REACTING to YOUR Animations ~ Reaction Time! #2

This is the third time you send me this, stop sending me stuff. You only get one. Redstone, this is why I like it already.
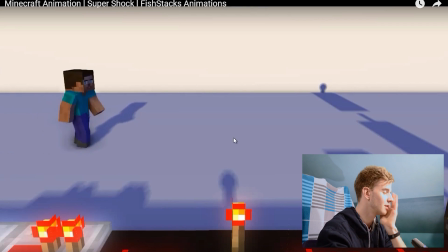757s
Oh, it's paused, I'm so dumb. Sliding legs.
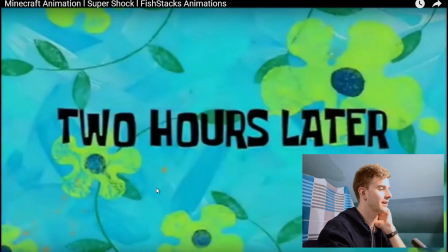761s
This walk cycle is not something I like. This is my face rig, it didn't customize anything.
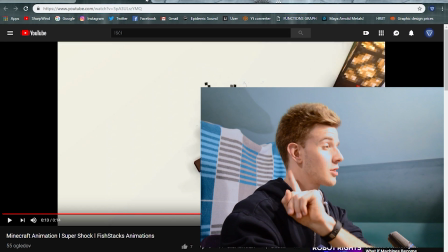766s
Oh, he got shocked and died. Stiff motion, slow movements, and linear. And sliding legs.
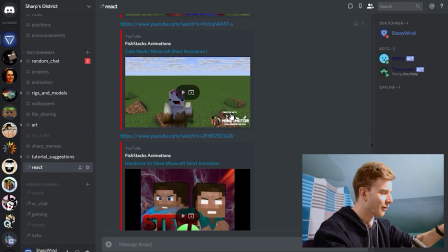771s
Hey, how much is it? 1, 2, 3, 4, 5, 6. I said one face bomb.
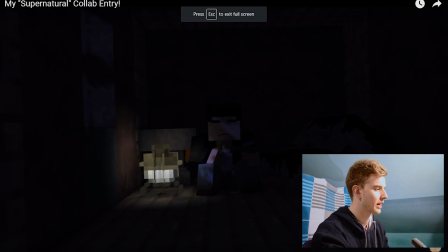778s
Supernatural.
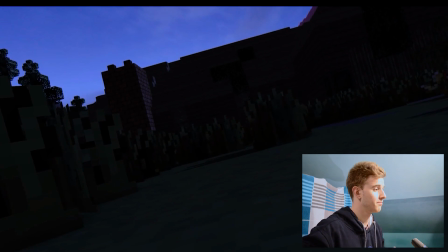781s
So this nice build up, camera motion, and use the same running cycle multiple times.
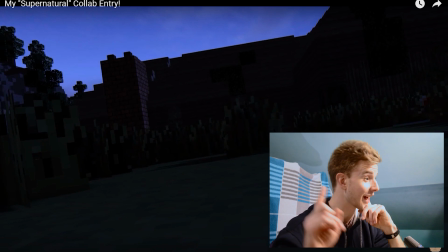788s
Everything's so dark so no one can see it anyway. Ah, nice move. Bada-yum.
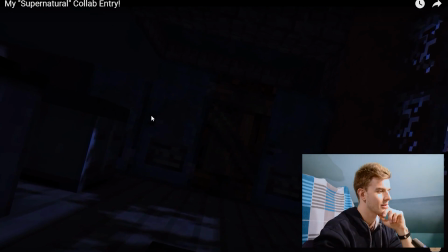792s
They start pounding on the door. Yeah, now he's gonna open the mouth.
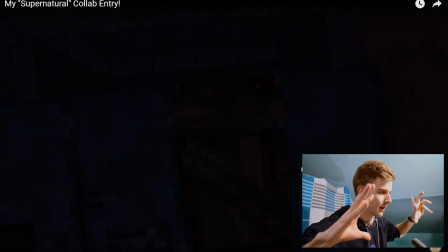799s
Yeah. And then, watch it. Realistic movements, pretty nice.
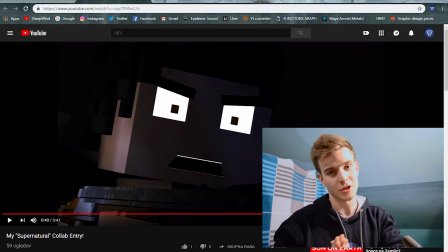807s
Like, I like the overlap on all body parts. On the previous reaction video, you sent me an old clip and I criticized it.
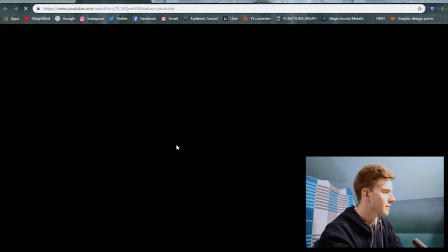813s
This is much better. Random Jeremy, work in progress.
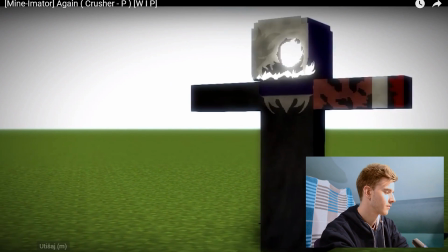819s
Nice camera. But instant transitions.
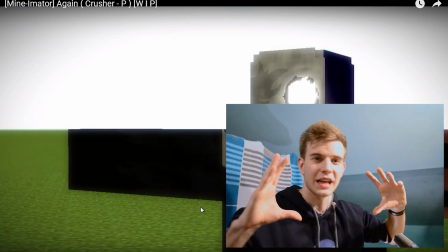824s
Why? The intro looked so good with the camera, like some build up and the camera's moving closer, it beats.
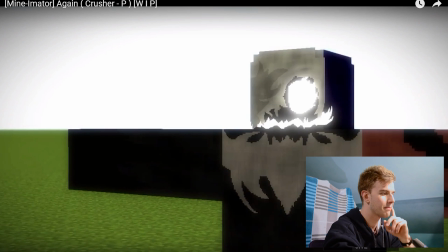830s
It looked nice and then all the get bamboozled. Ha. Ha.
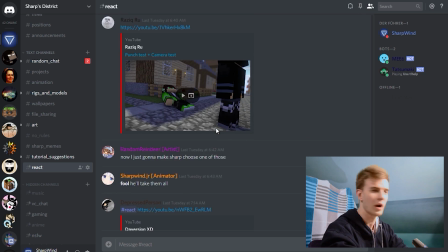835s
It's not funny. You sent multiple as well. Why do people do this? It was simple instructions.
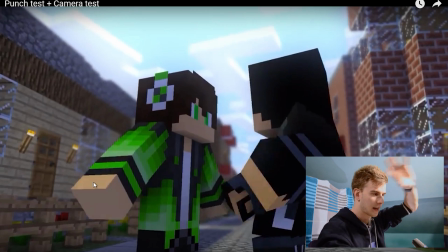844s
This is short, I can dive into deeper.
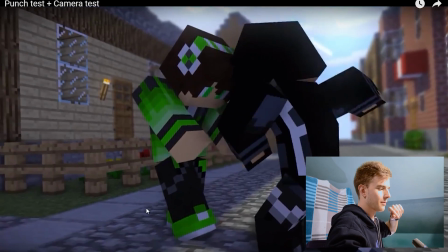848s
This was pretty good, like the wind back, but all the body parts move at once.
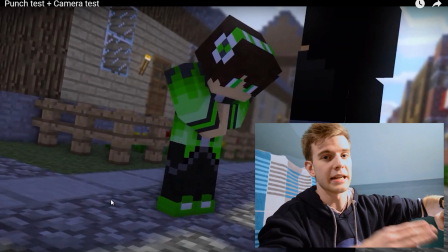854s
I recommend you use an ease in transition till the point of impact and then add another keyframe for the ease out so you can have more control at how exactly he punches.
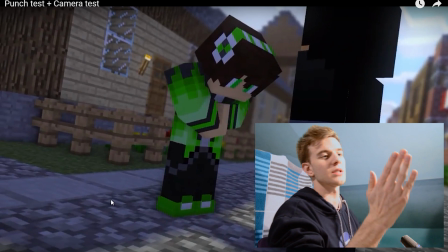863s
Plus, there is a difference because it looks like he lost some energy at the impact. I recommend you don't use one ease in and out, but you use an ease in, then the point of impact, then ease out.
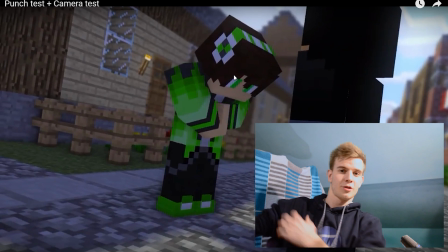873s
The reaction though is not too good. You should make him turn around or maybe fall more realistically.
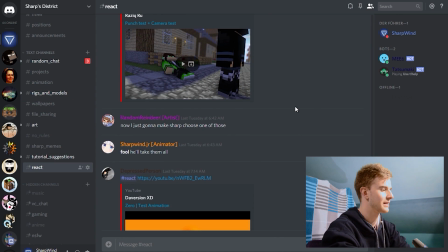878s
But yeah, I like the wind up back. That was nicely done. Now I'm just gonna make Sharp choose one of those. I chose the first one, joke's on you, but I was the one who got bamboozled. Minecraft short animation.
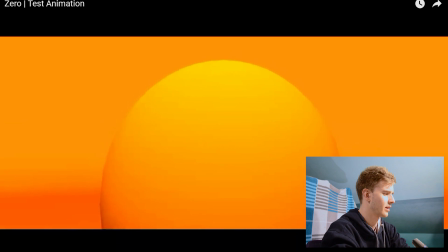890s
0. I'm gonna try to wind forward. Okay, this is something else than Minecraft.
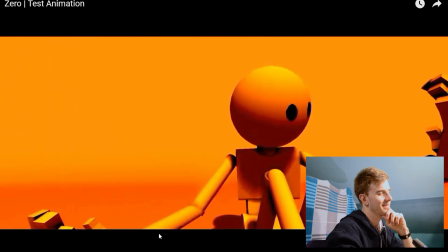894s
The colors are very orange and... But you can tell it's mine-imator. Yeah, you can just see it.
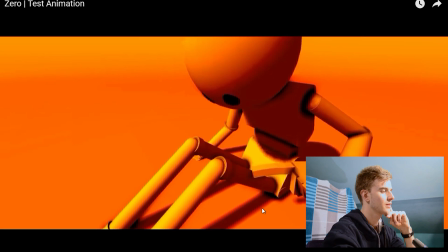901s
You can see the lighting, I think. Hands going through the floor. What are you doing? Oh? He punctured his leg.
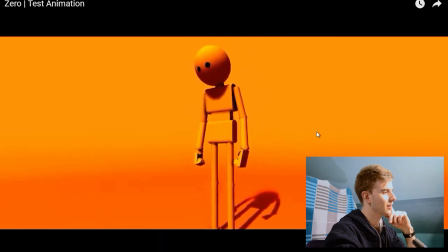908s
Okay. Okay, it's kind of awkward, but I like the fact that it's not all squares and stuff.
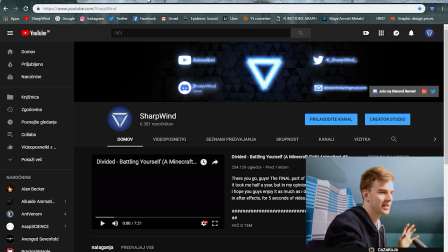914s
This is like, feels more advanced, even though the motion is still kind of stiff-ish and beginner-ish.
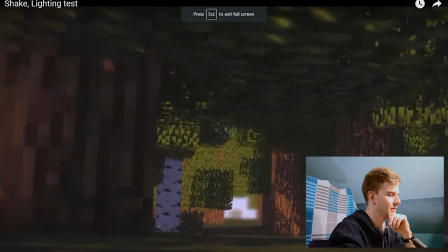919s
Burp! It's N-sharp, I believe. No, poor chicken.
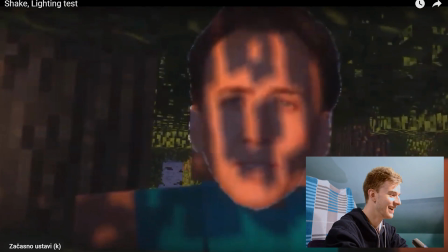927s
Wait, is that Nicolas Cage? That's my kind of content.
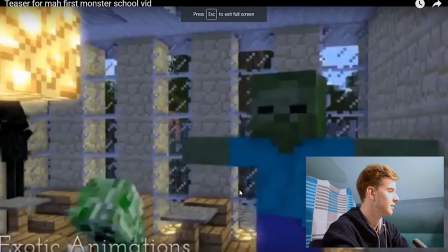933s
Joking, don't scare me like that. Let's see. My monster school vid.
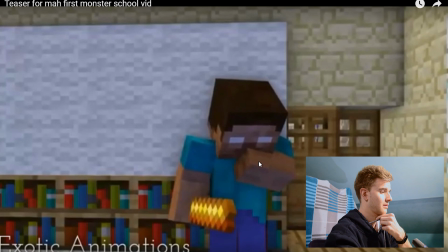938s
Slow motion, zero overlap. Zero overlap, slow motion, and kind of stiff posing.
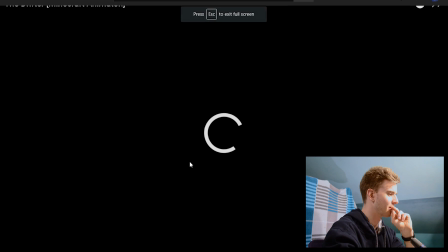947s
Those three things. Kohlerhaust, that's his name. Well, the lighting looks pretty nice.
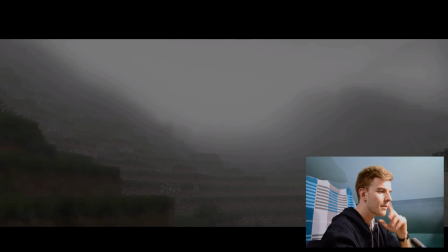953s
This instantly got my attention. See, the good scenery instantly got my attention because I'm seeing this frame and I'm thinking, wow, this might actually be good.
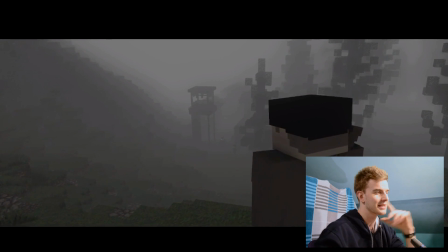961s
Like, no offense to anyone, but this stands out because the scenery to begin with was nice and it dropped my attention.
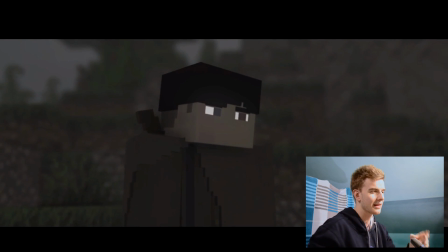967s
See, this moves. He is moving all the time, even though slightly. I like this. People are moving all the time, giving this.
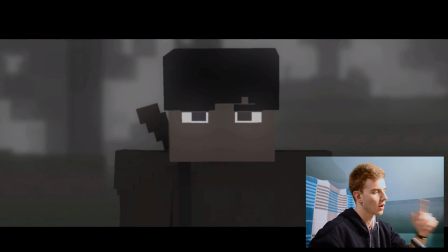974s
Okay, the walking could be done better, but overall it's pretty good. The skins are nice.
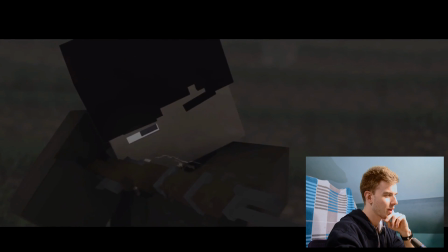980s
The moves could use some work still, but they're pretty good in general. Nice, nice particle touch here, like.
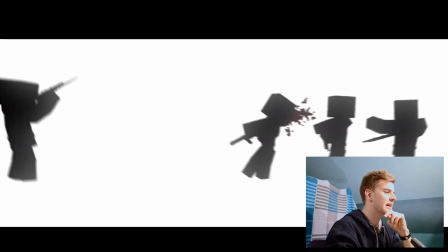987s
This is actually interesting, I'm not gonna lie. I just don't want to get copyrighted.
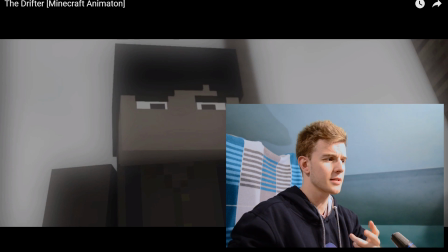993s
Yeah, this is pretty good. Maybe more practice to the walking and stuff, but I almost have no comment on this.
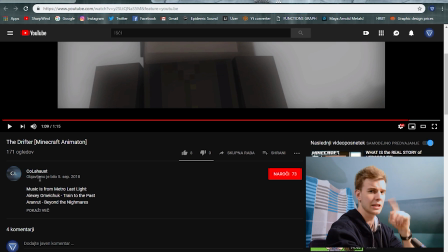998s
This is pretty damn good. I'll keep an eye on you, sir.